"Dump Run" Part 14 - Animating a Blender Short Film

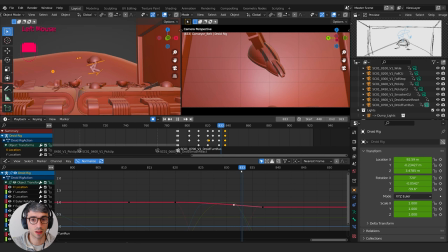I kind of want him to go a little bit further because he's sort of colliding with our camera. Or the climber, our camera does stop, doesn't it?
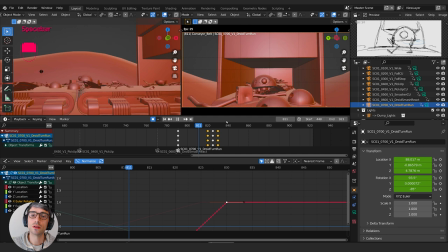So it'd be good to have the camera keep moving. So maybe that's fine. So I'm back over to here. It turns.
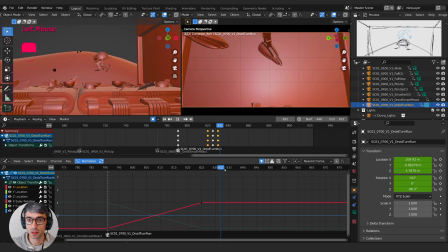Let's find the X location of the camera. Make sure it continues throughout this shot. Oh, that's right. We're going to be cutting halfway through. So probably cut right about here.
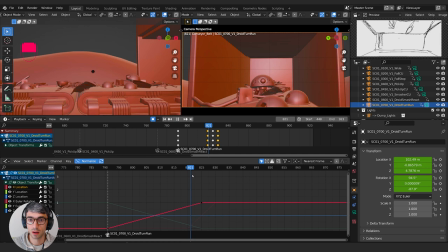Now the idea was to put the camera inside this thing, but I just don't know if this is gonna be enough time for that effect. It's gonna feel like a flash frame.
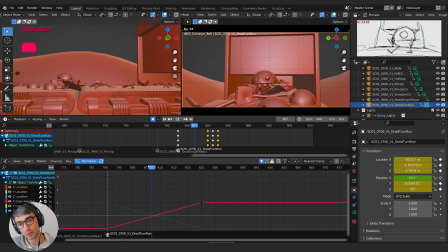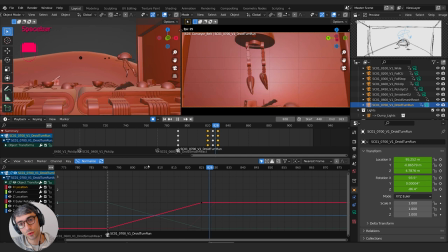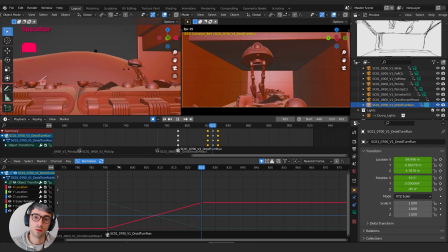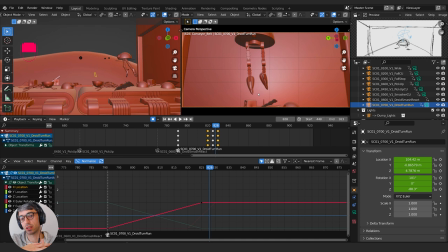The other thing is I wanna see the impact, the connection point of the smasher with the conveyor belt.
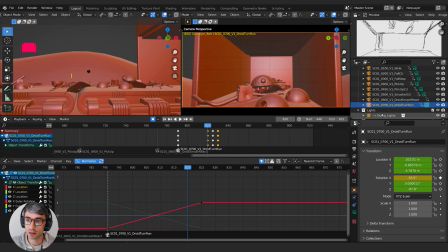So he turns, and the fact that we're panning up with him means we're going to lose that impact.
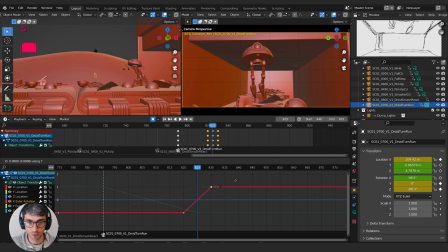So maybe we should just get rid of this X rotation. Maybe we just have a little bit of it, like we'll put one there and then bring this one back down. And then maybe Bezier this one.
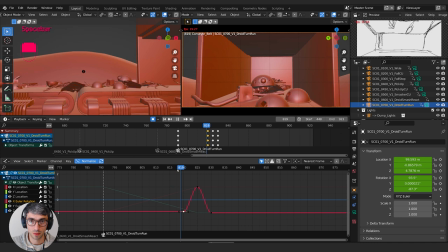No, that's stupid. That doesn't work. Get rid of that.
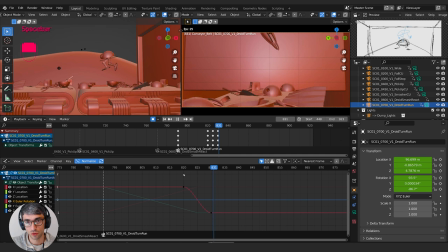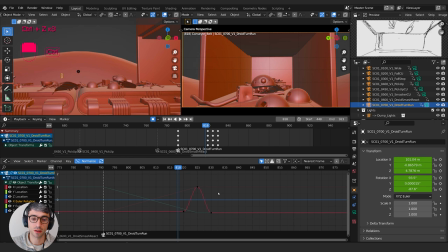No, you know, I feel like the impact was better when we were going up with him.
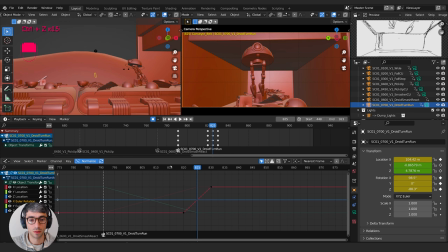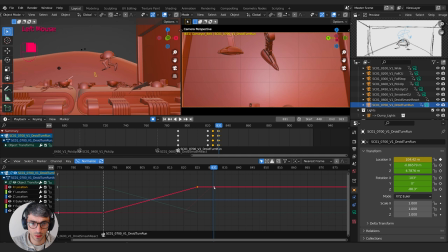All right, let's get the X location again. Let's get back to what we were doing with that. I'm going to create another keyframe here. And let's control zoom.
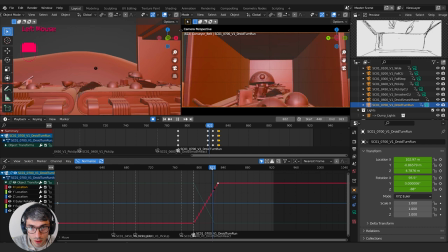You can really see that angle. Let's grab Y till it all lines up.
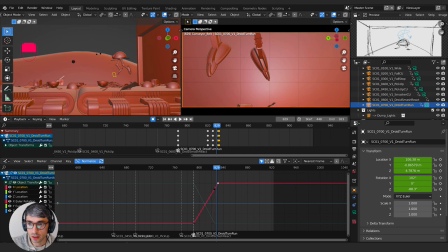So now we really are just continuing to move. And then if we cut to, so this is droid turn run. Let's Shift D to duplicate. Control B to bind. Droid turn. Turn land. So we'll call this
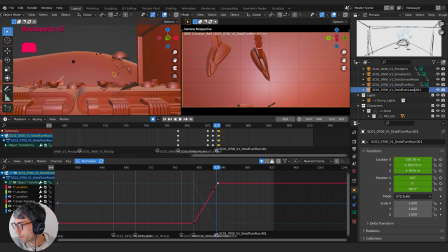800. And for this one, just turn around.
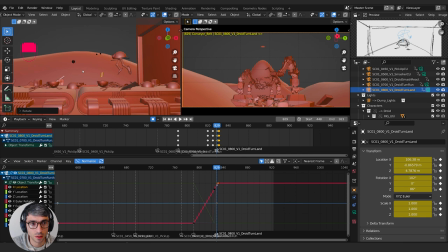So whip it around like so. Also delete all keyframes. Grab X, bring it back. Let's see how this works.
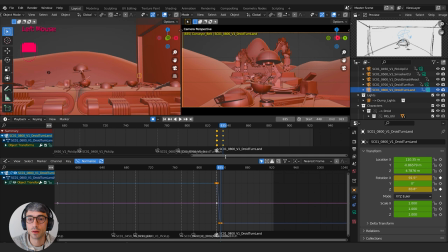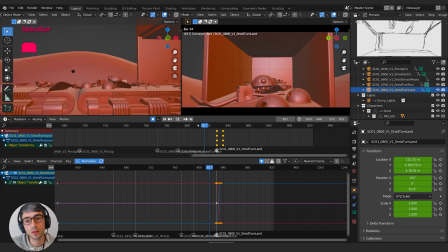Line this up a little bit better.
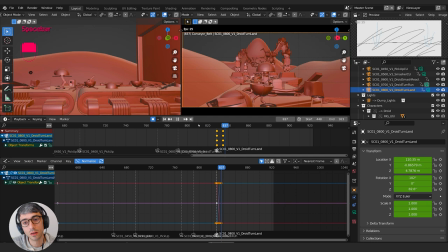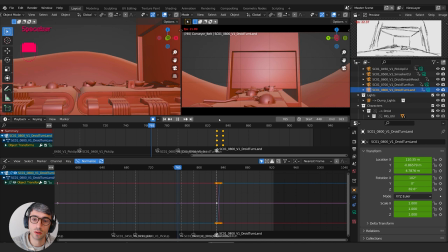Yeah, I think that works. We can use lighting to show that he's really close to the smasher at that point.
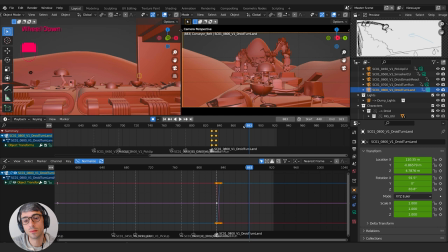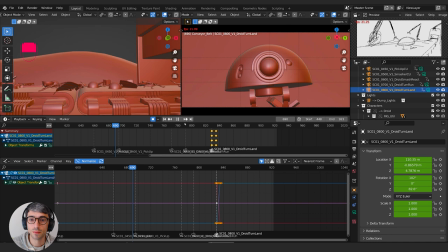So now what's gonna happen, check the storyboards. So this is, he goes straight into a run now.